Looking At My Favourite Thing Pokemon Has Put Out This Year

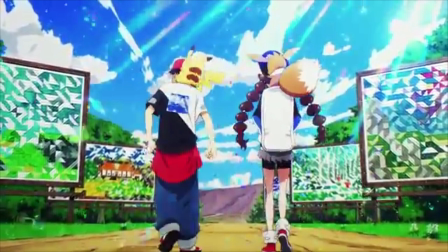(19:56)
Like some people genuinely feel that way, but I think that by using Red's cap and Pikachu, the original sort of main character of Pokemon, the Gen 1 character, putting him with this guy who is very upset and very angry,
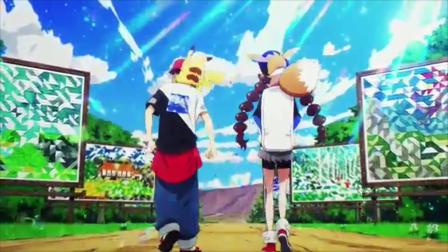(20:11)
I think it's sort of representing the older and more angry generation or side of the Pokemon company or the Pokemon fan base and using that to sort of represent them. Because some people could be like, I hated Gen 1, but Gen 4 was the best. You know, there's a lot of Gen 4s, there's a lot of Gen 5s, there's a lot of Gen 3s.
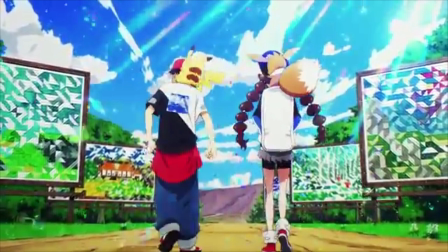(20:29)
Everybody has their Gen that's their favorite, and they say that it's gotten worse ever since then. Gen 1er has been kind of a meme, sort of, necessarily. Not necessarily, but sort of a meme in Pokemon, and it's a lot more known throughout the Pokemon community. If I said, oh, you're a Gen 4er, they'd just be like, oh, you're just making, like, a saying off the Gen 1er.
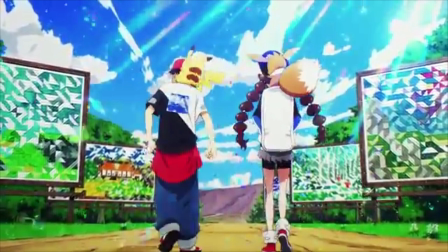(20:48)
Like, Gen 1er was the original, but enough with that. Now we have this girl, with Eevee and Leon's cap. And I think she represents the fans that are sort of, don't see things as a big deal. Like they don't see these changes as a big deal. Like, who cares? Not all Pokemon can get transferred. I want to play with the new Pokemon.
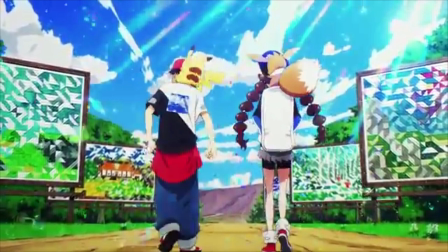(21:07)
Who cares? I don't care if it's hand-holdy. I just want to have a fun experience, you know? Like another valid side. Both sides are obviously valid here. They represent that with Leon's cap, the latest generation's champion, and Eevee, the sort of newer mascot to Pokemon that only sort of recently in these couple of years
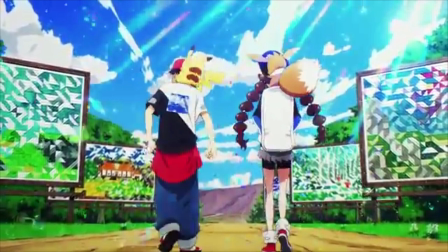(21:23)
has become sort of a mascot and becoming part of Let's Go Eevee. Let's Go Pikachu, Let's Go Eevee. Let's Go Pikachu is sort of tailored, the Pikachu is sort of tailored maybe to more of the Gen 1-er style people who played it as a kid, and Eevee is more of the new kids coming into the block and wanting Eevee is super cute,
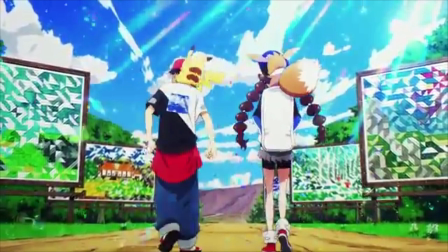(21:43)
super adorable. So I think that the reason they chose these designs and the way the Pokemon they have with them is because they wanted to show that there is one side of the Pokemon community that is frustrated.
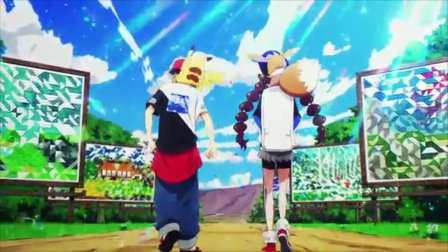(21:57)
There's another side of the Pokemon community that is happy with what's, how's it, how it's going. But I also think there's this part where no matter what, we're still moving forward. Even though the guy is really upset and sort of kind of annoyed and tired
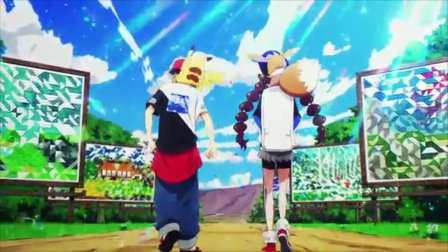(22:14)
and just dragging his feet he's still moving forward there is at no point where that guy turns back and walks back home he continues moving forward because that's kind of how the Pokemon fan base is they may complain
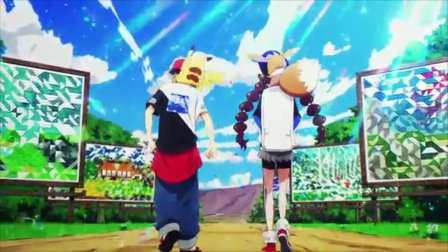(22:28)
they may get angry they may shout they may shake an Eevee whatever once in a while but they usually like at least for me I don't know about you guys I tend to end up still moving along with Pokemon and going and following this journey following this journey hoping that it will get better even if it doesn't you know and i think
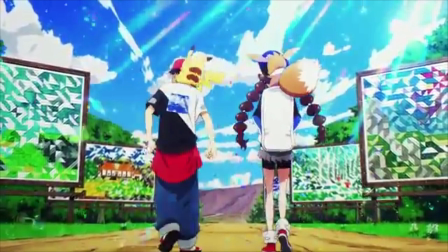(22:48)
it also ends on a really kind of hopeful note at least for me with these two generations of pokemon players and two sides of the community walking into the distance together kind of symbolizing to me at least that we're in this together no matter what side of like if you're national decks to anti-national decks who cares like either
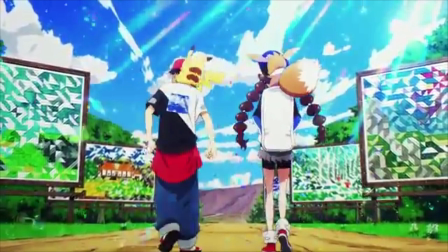(23:08)
side you are we're together and we're we have to kind of deal with the situations we have together and no matter what we are the pokemon community and we're being a pokemon fan no matter how different
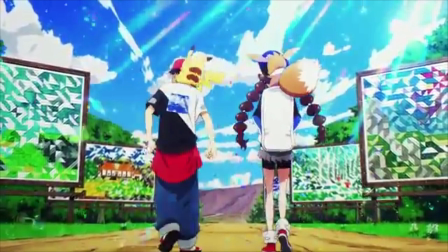(23:22)
your upbringing or where what you look like what you wear you are part of this community and you are one of us and that's what i think this kind of story is about about two people who are completely different who go on the same journey and can relate to each other and have
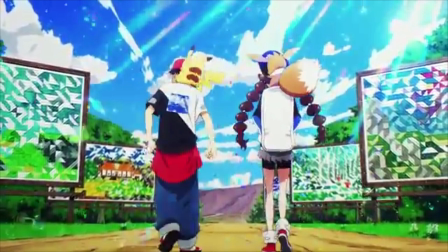(23:37)
become unlikely friends and end up walking, walking away with each other and can end up leaving in the sunset together. And I think that's super cool. And I think this is just it. This is everything Pokemon is to me.
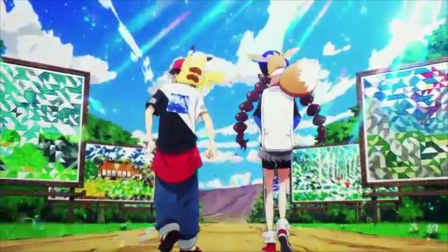(23:51)
I think this music video, I'm it's insane. Like it's so good. I've listened to this so many times and it impresses me every single time. And I just had to talk about it. I just had to.